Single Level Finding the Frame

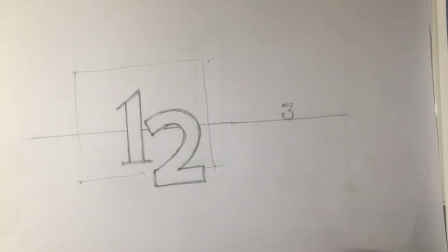250s
And that's what we can do in live action, in animation and traveling camera. You know, you can go through a keyhole. It's very, very hard to do that in live action. And anyway, you'd probably have to go into computer graphics, which are animated, but anyway.
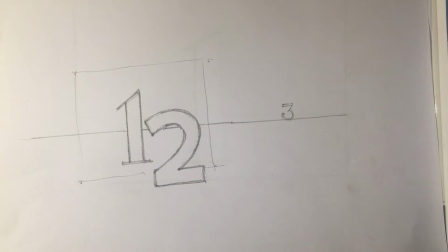262s
So basically, people don't do this because it's very, very difficult. So you can create a frame on its own like that.
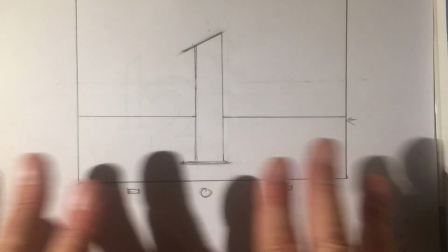270s
Again, this is 7 field, and we got a frame. Nobody cares about 2 because they haven't heard about it in the story.
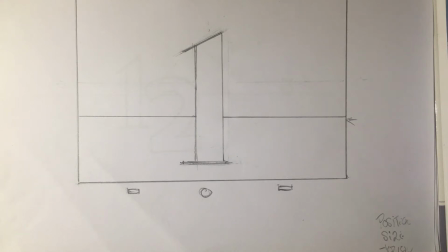277s
It's just like the way the convict came out of the side of the frame in Great Expectations, in that example I showed you in class.
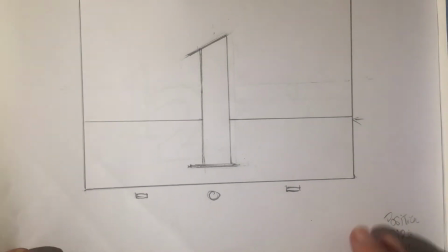284s
Okay, so our next frame then would be this frame.
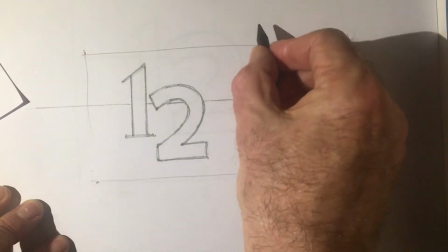293s
Because we pull out, just like the boring live action people did. Actually, this was their first frame.
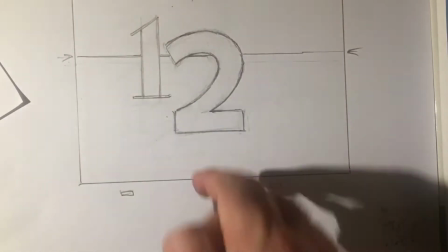298s
We pull out to this. and this looks like this. And you might notice immediately there's a difference.
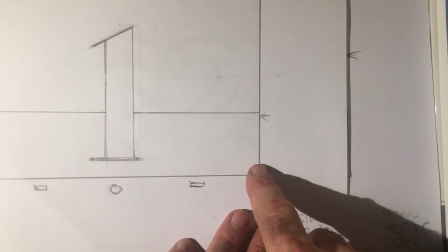306s
I've put a difference in the horizon. You might notice the horizon's only up here in the frame.
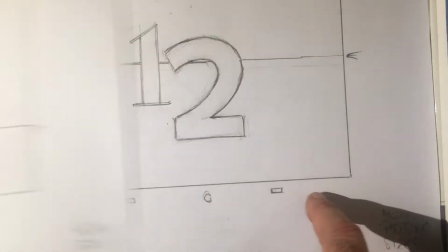313s
There's a lot of sky there. And here there's less sky and more.
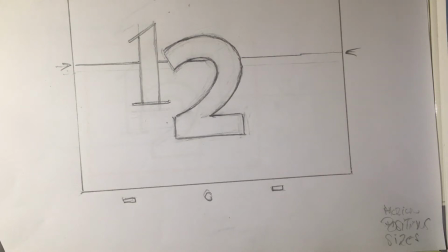317s
Well, I can explain why that happens later, because what I'm trying not to do is doing a boring old live action pullout
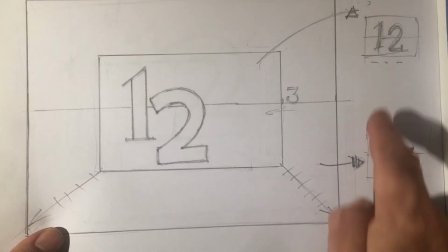325s
where everything is even and the sky and everything and the horizons and everything just pulls out evenly.
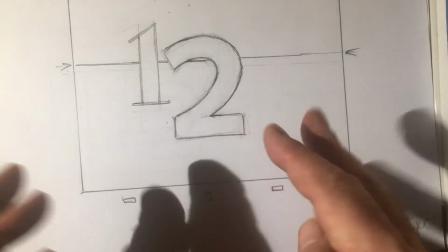330s
What I'm trying to do is give it a touch of a curve.
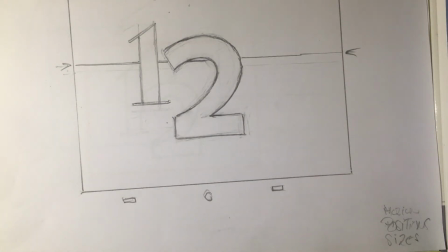335s
And why a curve? Because it's got more humanity to it. It's not a robot doing a pull out or a pair of tracks pulling out. It's got this lovely sensual kind of human touch to it that
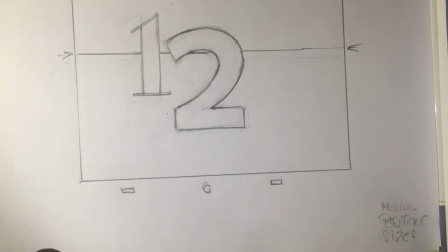349s
gives animation, of course, its specialness, and this type of traveling camera is special quality.
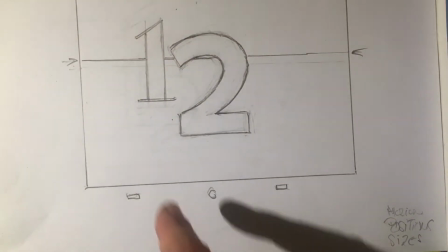355s
So I'll come back to that again. Also, you notice the one has now shifted over a bit to the side,
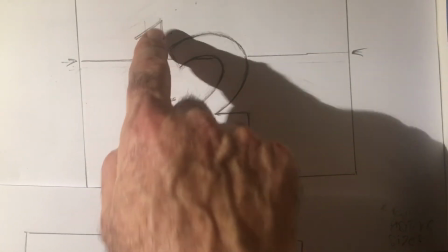363s
and the top of the one from here is, there's not that much difference actually,
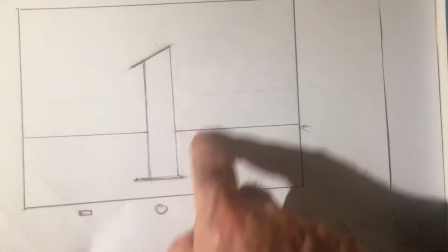370s
but you can see that there's certainly the mass of the one is bigger here because we're pulling away,
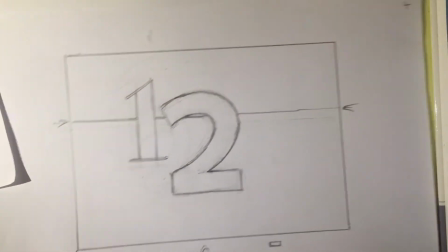377s
and of course we're bringing in the two. So the two has to come in. So how do we do that?
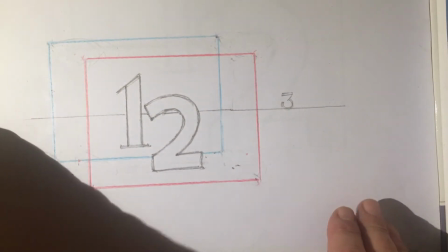383s
So what we have here set up in blue and red are the two frames we've just looked at.
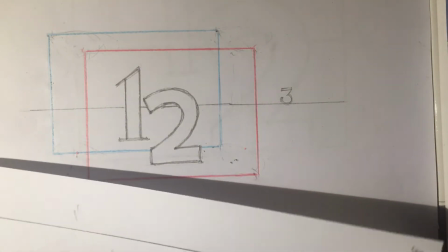391s
The two key frames that we're trying to work between here.
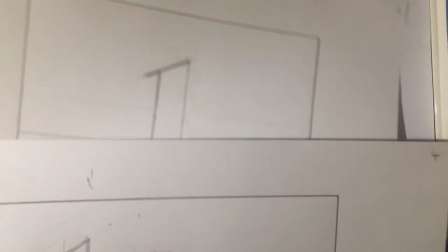397s
The one and the two.
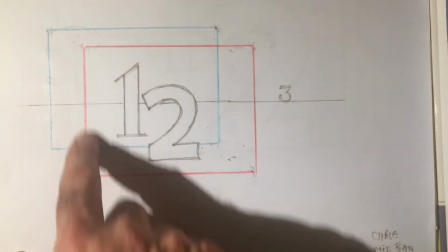400s
And you can see the one is on its own, and the two has got one with it, and it's exactly the same.
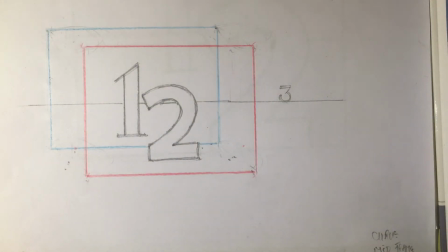407s
So now what we have to do is find an in-between of that.
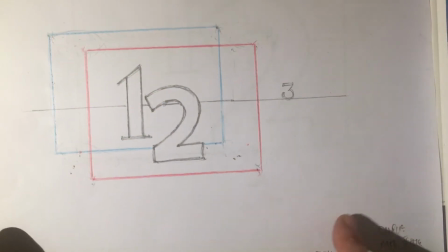410s
So these are the two keys, and we have to find a breakdown of those two keys, or an in-between of the breakdown.
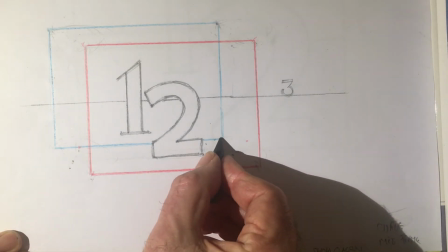416s
And the way we do that is we can join them up like this.
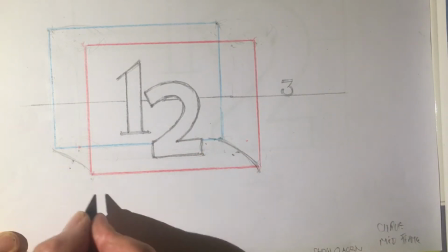422s
And you might notice I'm trying to give it a bit of a curve, just to give it that human touch.
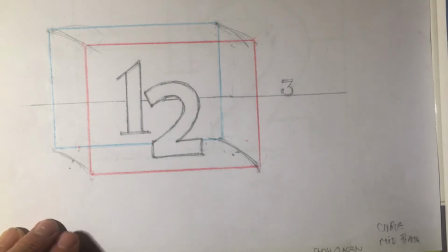431s
Right, and then I work my way in.
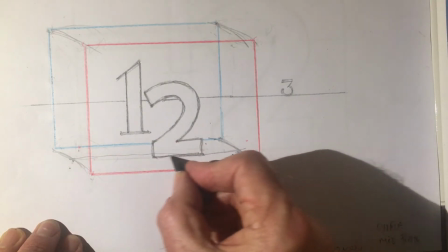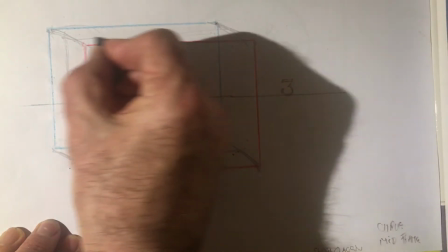439s
And this isn't scientific, guys. This is just a nudge to nudge you along.
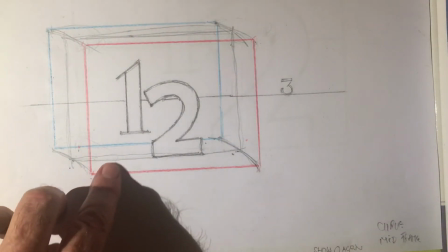444s
And by drawing in here, this way I can now see that the frame is picking up the bottom of the two.
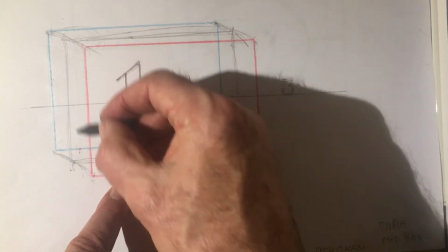451s
And I can see, because there's a bit of a curve, there's a bit of a twist in the horizon line.
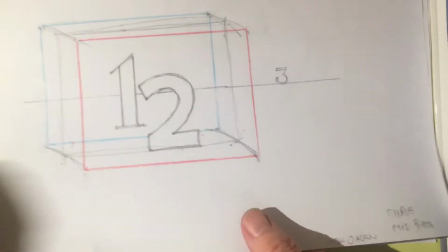457s
And so I end up with, so it's looking around desperately. Yeah, this one.
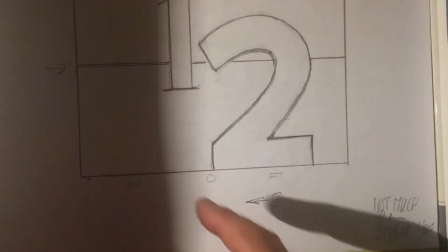465s
Which is not the same as the final frame. It's coming in, and that two will be coming in like this.
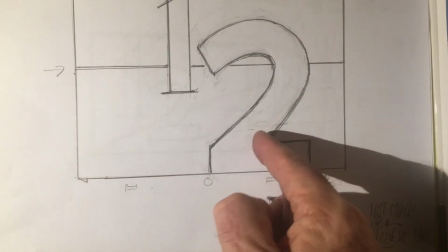472s
And as you're pulling out, you notice the two is much bigger now than it is in the final shot. It's much bigger.
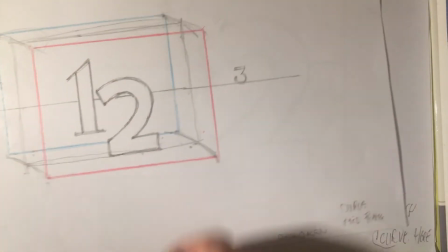479s
Here's the final shot with the one and the two in the red. Because we're going past the two, this two is even super close up.
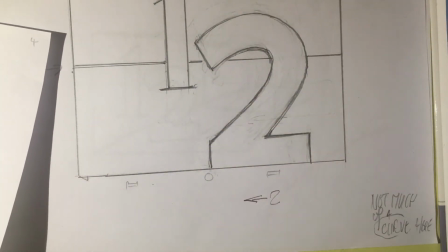488s
So it's going to get smaller as we pull out. So at this point it's quite big.
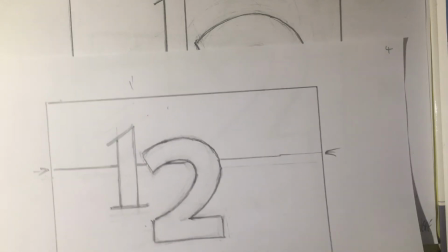494s
And again, there's a different horizon. The horizon's again shifted a bit because of that curve.